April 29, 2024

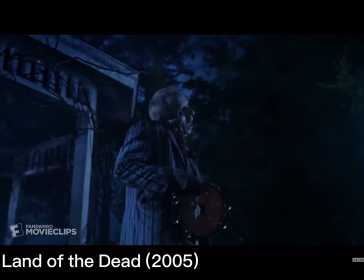(0:09)
When considering horror films, zombies often come first to mind. This genre is both classic and entertaining.
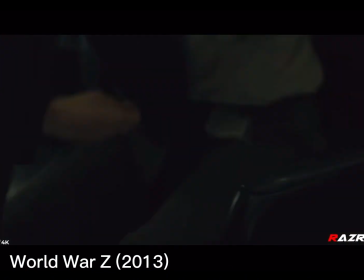(0:16)
Many films featuring zombies often dive into similar themes, for example, survival during a zombie apocalypse.
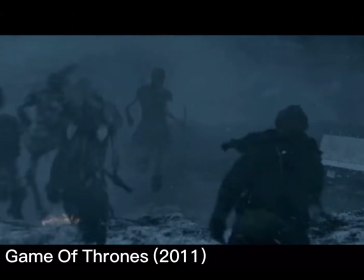(0:23)
In this exploration of horror genre,
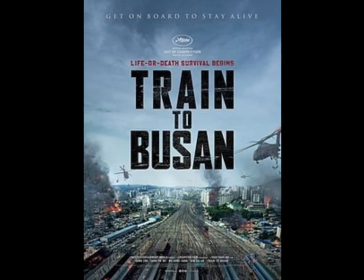(0:25)
I'll compare Yong Se-ho's 2016 film Train to Busan with Zack Snyder's 2004 film Dawn of the Dead.
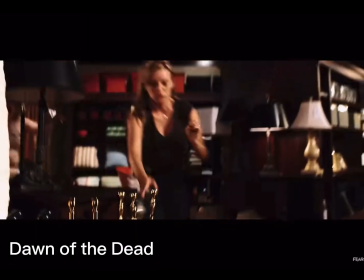(0:33)
These two films exemplify horror through different cultural lenses.
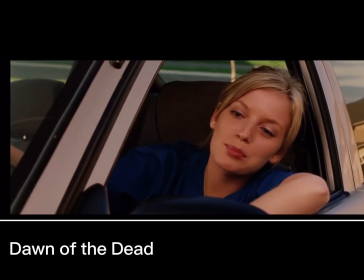(0:37)
Seeing different subgenres in different cultures help exemplify how different cultures are influenced by each other and give an insight of these cultural views.
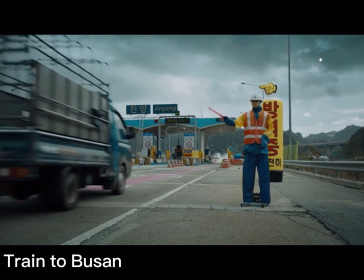(0:45)
Dawn of the Dead addresses issues of race and class in the United States, while Train to Busan,
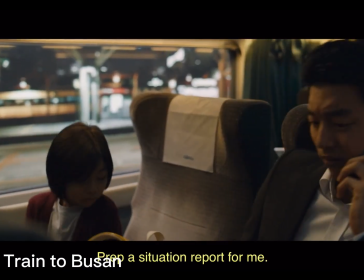(0:51)
set in South Korea, explores the diverse social classes and their individual experiences through each character.
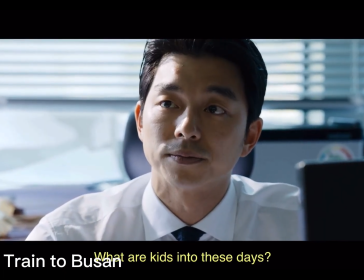(0:59)
In Train to Busan, we are shown Seong-woo, who is a workaholic father who takes his daughter on a train to Busan to visit her mother.
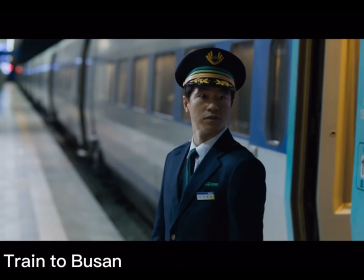(1:08)
However, we are given a plot twist when a zombie outbreak occurs during the ride on the train.
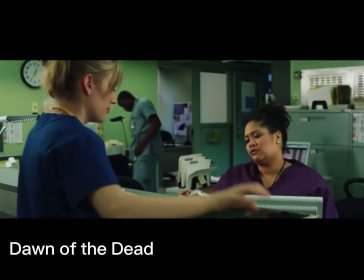(1:12)
In Dawn of the Dead, we are given the protagonist, Anna, who works as a nurse, eventually leading to the first of the zombie apocalypse.
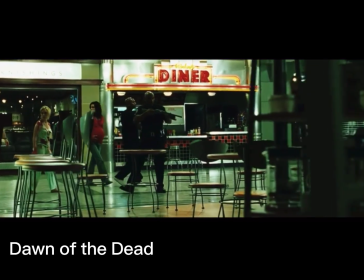(1:19)
Seeking refuge from zombie apocalypse in a shopping mall as chaos engulfs society.
Why are they coming here?
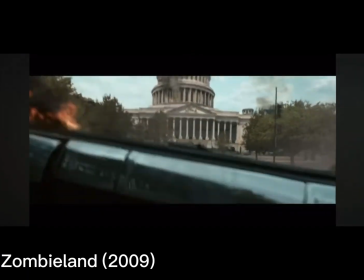(1:24)
The introduction of a film is often crucial to films, providing the audience with context and setting the stage for the narrative.
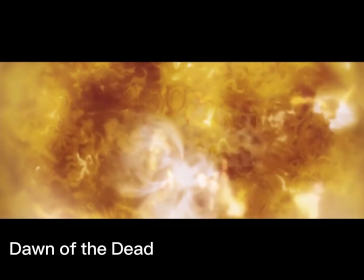(1:31)
In this case, seen in Dawn of the Dead, the opening scene introduces us to chaos, the transition from the sun skull to the X-ray skull.
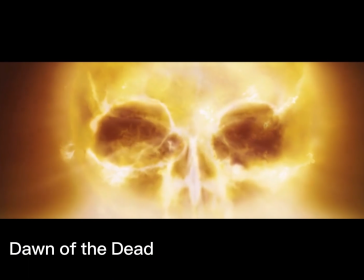(1:39)
This is a great introduction as it is a key point for foreshadowing the upcoming disasters.
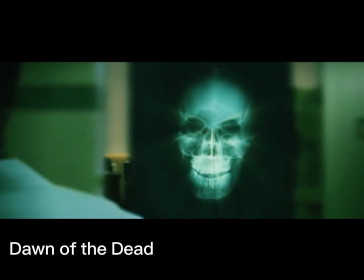(1:44)
In addition to showing that Anna is coming back from work,
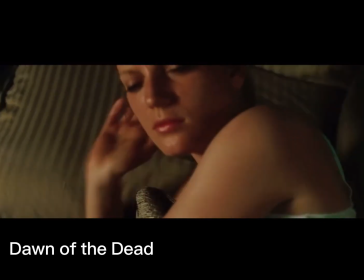(1:49)
the film then escalates with Vivian suddenly attacking Anna's husband and getting infected.
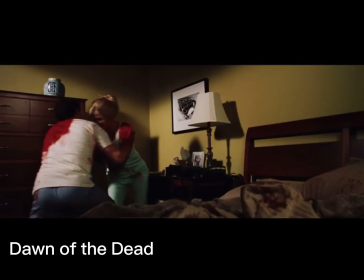(1:54)
This sudden eruption of violence makes Anna run through her house, escaping her infected husband.
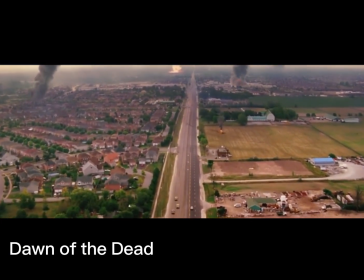(1:59)
After escaping, the audience is shown an extreme long shot with a bird's eye view showcasing the widespread panic and confusion within society.
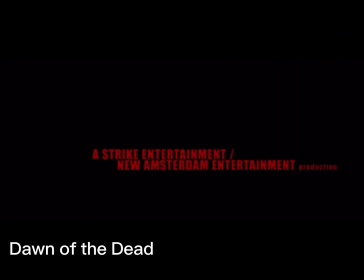(2:09)
After showcasing this chaos, the audience is transitioned into a scene where they provide the title scene.
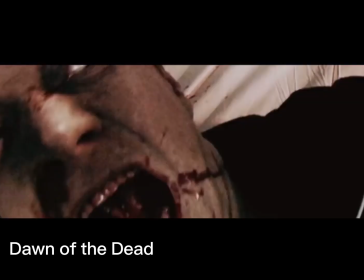(2:15)
This scene is crucial to the cultural background of the film because it provides us with varying shots with fast-paced edits filled with chaos and news reports,
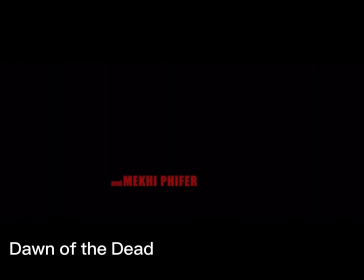(2:23)
with an additional song in the intro, The Man Comes Around, by the great Johnny Cash.
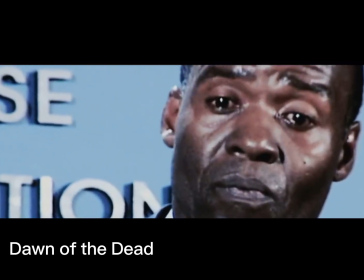(2:29) We don't know.
The title of the song emphasizes the man, which replicates God.
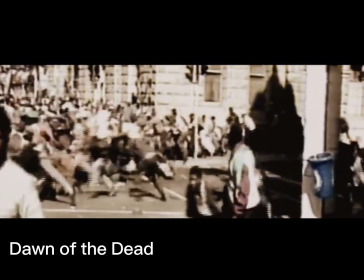(2:33)
The genre of the song is country, which amplifies the film takes place in America since the genre is popular in America.
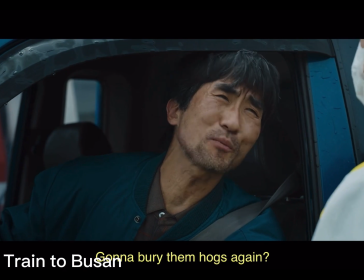(2:42)
In Train to Busan, the audience are introduced with the setting of the film, which is located in Seoul, South Korea.
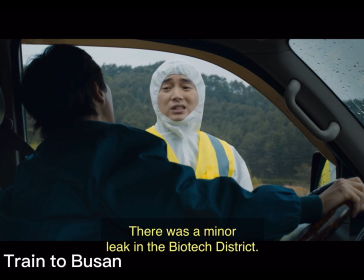(2:49)
The shot provides us with quarantine zone where the person is suddenly stopped to get inspected.
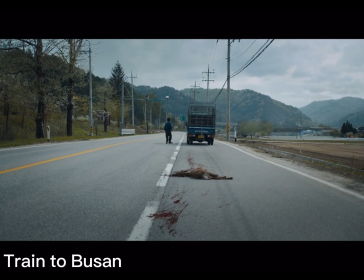(2:54)
After inspection, he accidentally hits a deer which dies but comes back to life.
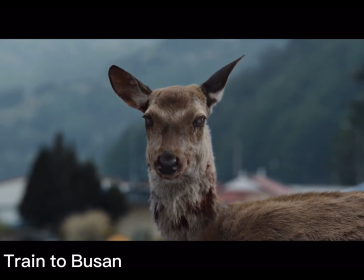(3:00)
Similarly to Dawn of the Dead, this depicts the idea where the source came from and how the virus continues to spread.
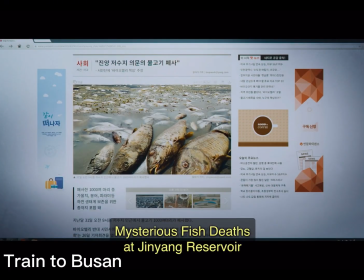(3:06)
The audience is then transitioned into the main idea of this film where Seok-woo is trying to support his daughter.
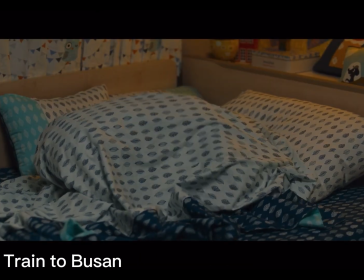(3:12)
Since Seok-woo is a workaholic, this scene shows the relationship that Seok-woo has with Gong-yoo.
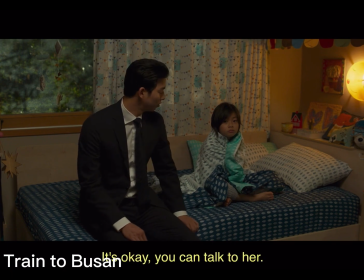(3:19)
As shown between these two films, the cultural context is more heavily leaned towards one-sided since Train to Busan does not emphasize the idea of being a Korean film.
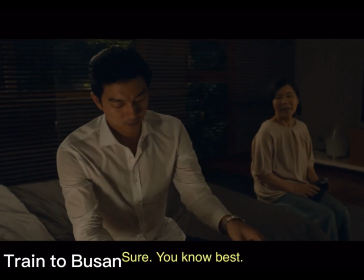(3:27)
Rather, it pays more attention to the relationship of the father and the daughter.
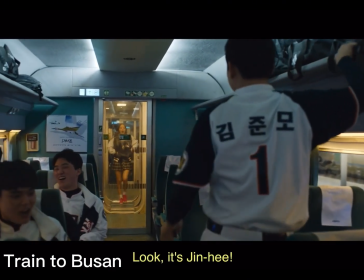(3:36)
Moving forward, both of these films highlight how characters interact with one another,
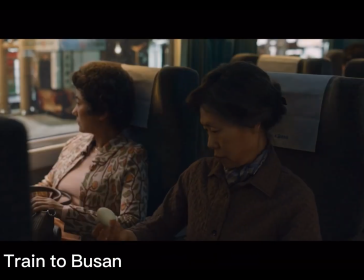(3:41)
a crucial element in horror narratives that drives character development and explores social dynamics.
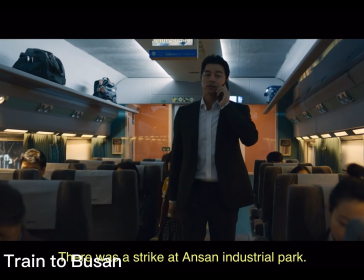(3:46)
In Train to Busan, we observe a diverse range of characters that reflect various social classes and personalities.
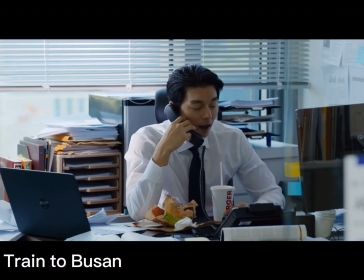(3:53)
Seok-woo, the protagonist, symbolizes the upper class as a successful manager,
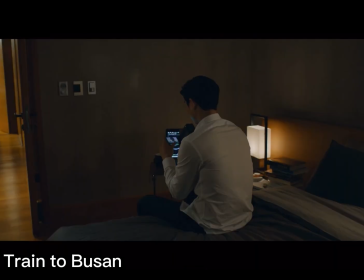(3:57)
yet he struggles with emotional distance and disconnection from his family, showcasing that pitfall of wealth and status.
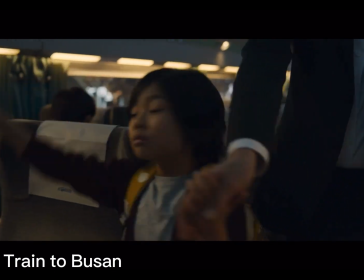(4:03)
In South Korea, there can be a significant pressure to succeed professionally and achieve high social status.
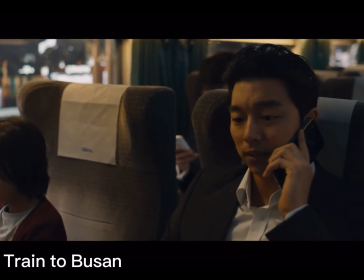(4:09)
This pressure often leads individuals to prioritize their career and financial success above other aspects of their lives.